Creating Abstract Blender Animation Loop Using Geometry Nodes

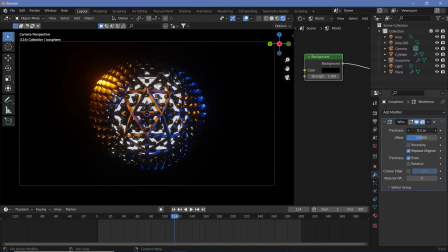[11:42]
Here I just added in an icosphere with a wireframe to act as a center, maybe to give this some more depth to the animation.
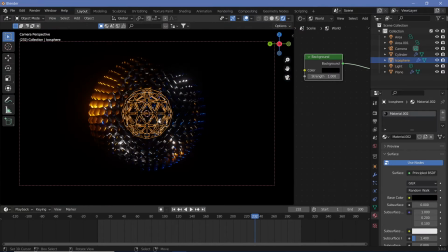[11:57]
I'm not sure if that was a great idea, however I chose to keep it both in this as well as in the next render that I made.
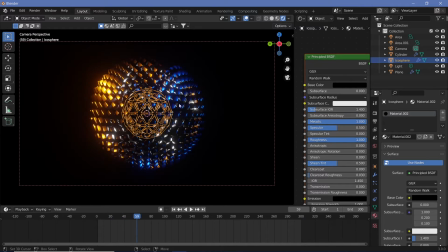[12:07]
So it stayed. In the next render, however, I've subdivided the icosphere as well to give it a totally different look.
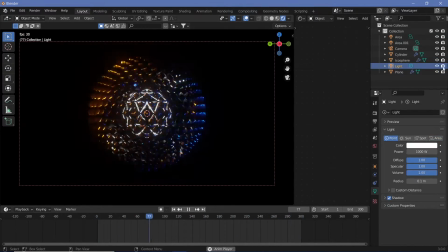[12:16]
But overall, I'm not quite sure how good that went and if it would be better off as just the rotating sphere.
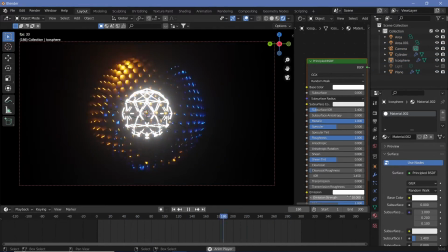[12:27]
But it is what it is. In this particular render, I did notice that there was quite a bit going
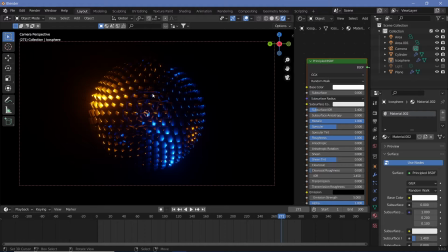[12:35]
on with the rotation of the hexagons as well as the different scalings using the noise texture.
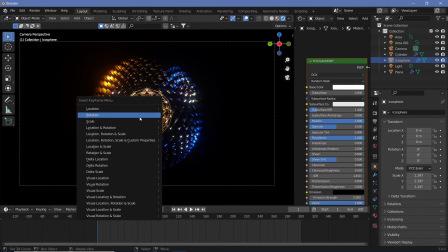[12:43]
So I decided to keep my camera stagnant and not have it loop as I generally do in most of my other looping animations. In the following render, however, I did
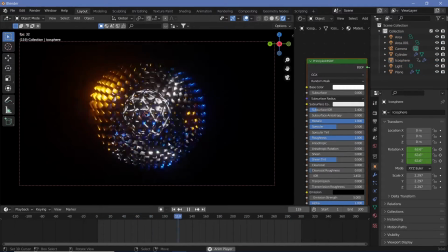[12:57]
use my general technique of parenting the camera to an empty and having it do one entire loop around the sphere, simply because
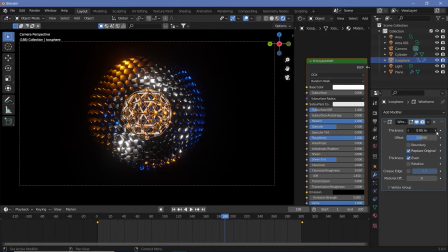[13:10]
when I had all of these hexagons aligned to the normals, there was no requirement for the camera to remain stationary because
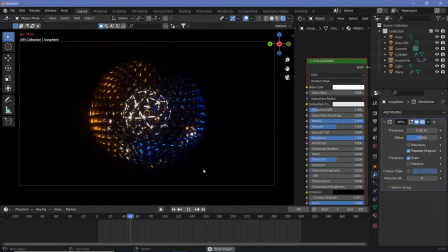[13:22]
there wasn't so much of movement with just the scaling. So I thought it looked better with the movement of the camera around it as well.
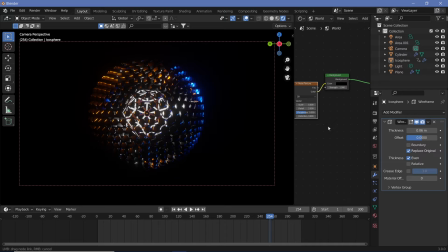This background greatly slowed down my animation.
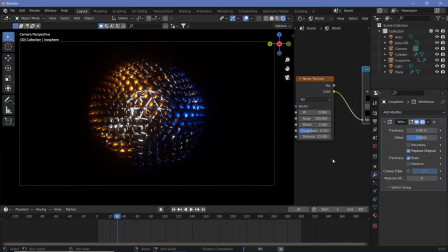[13:53]
I'm not quite sure at exactly what point it began slowing down completely. It was around here when I added in the distortion to get the nice stars in the background.
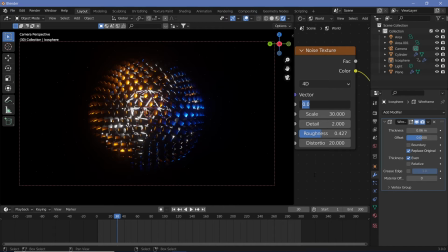[14:12]
It became very, very slow. That's why rendering this itself took multiple hours, even using Eevee. That's why in the second render I changed the background to something that would allow me to render it faster.
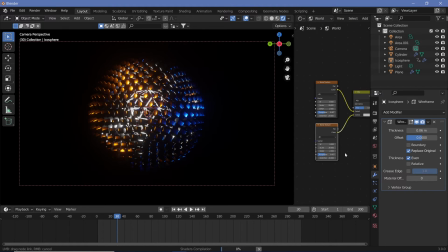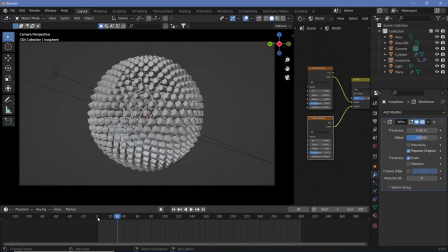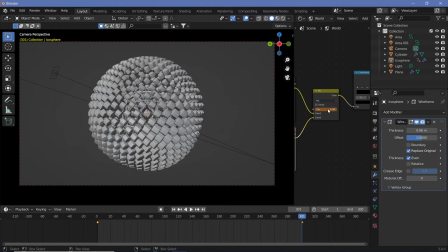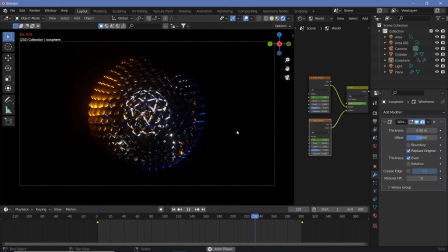[14:58]
I thought that this would make it look like the stars are twinkling in the background.
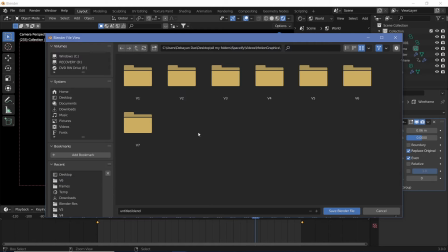[15:03]
Again, I'm not sure how well you can see the stars with the compression on YouTube, but that's what the aim was.
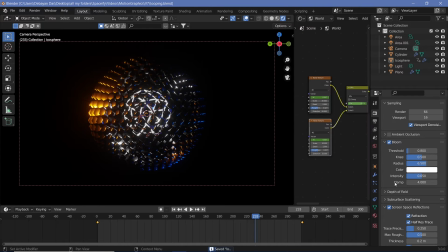[15:12]
And I realized in the final render that didn't actually look that realistic,
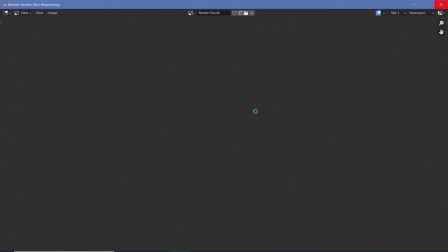[15:18]
possibly because of the speed at which the W axis was changing.
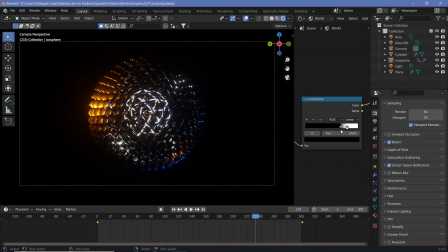[15:25]
So that's why I just decided that it was better off without having that in the second render.
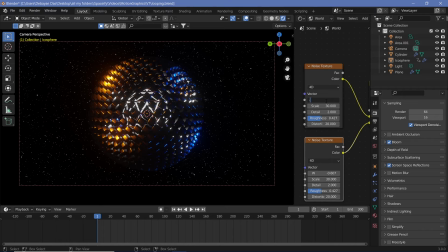[15:39]
Here I already noticed that the W was changing way too fast and it just looked like randomly moving dots in the background and it didn't actually look like twinkling stars.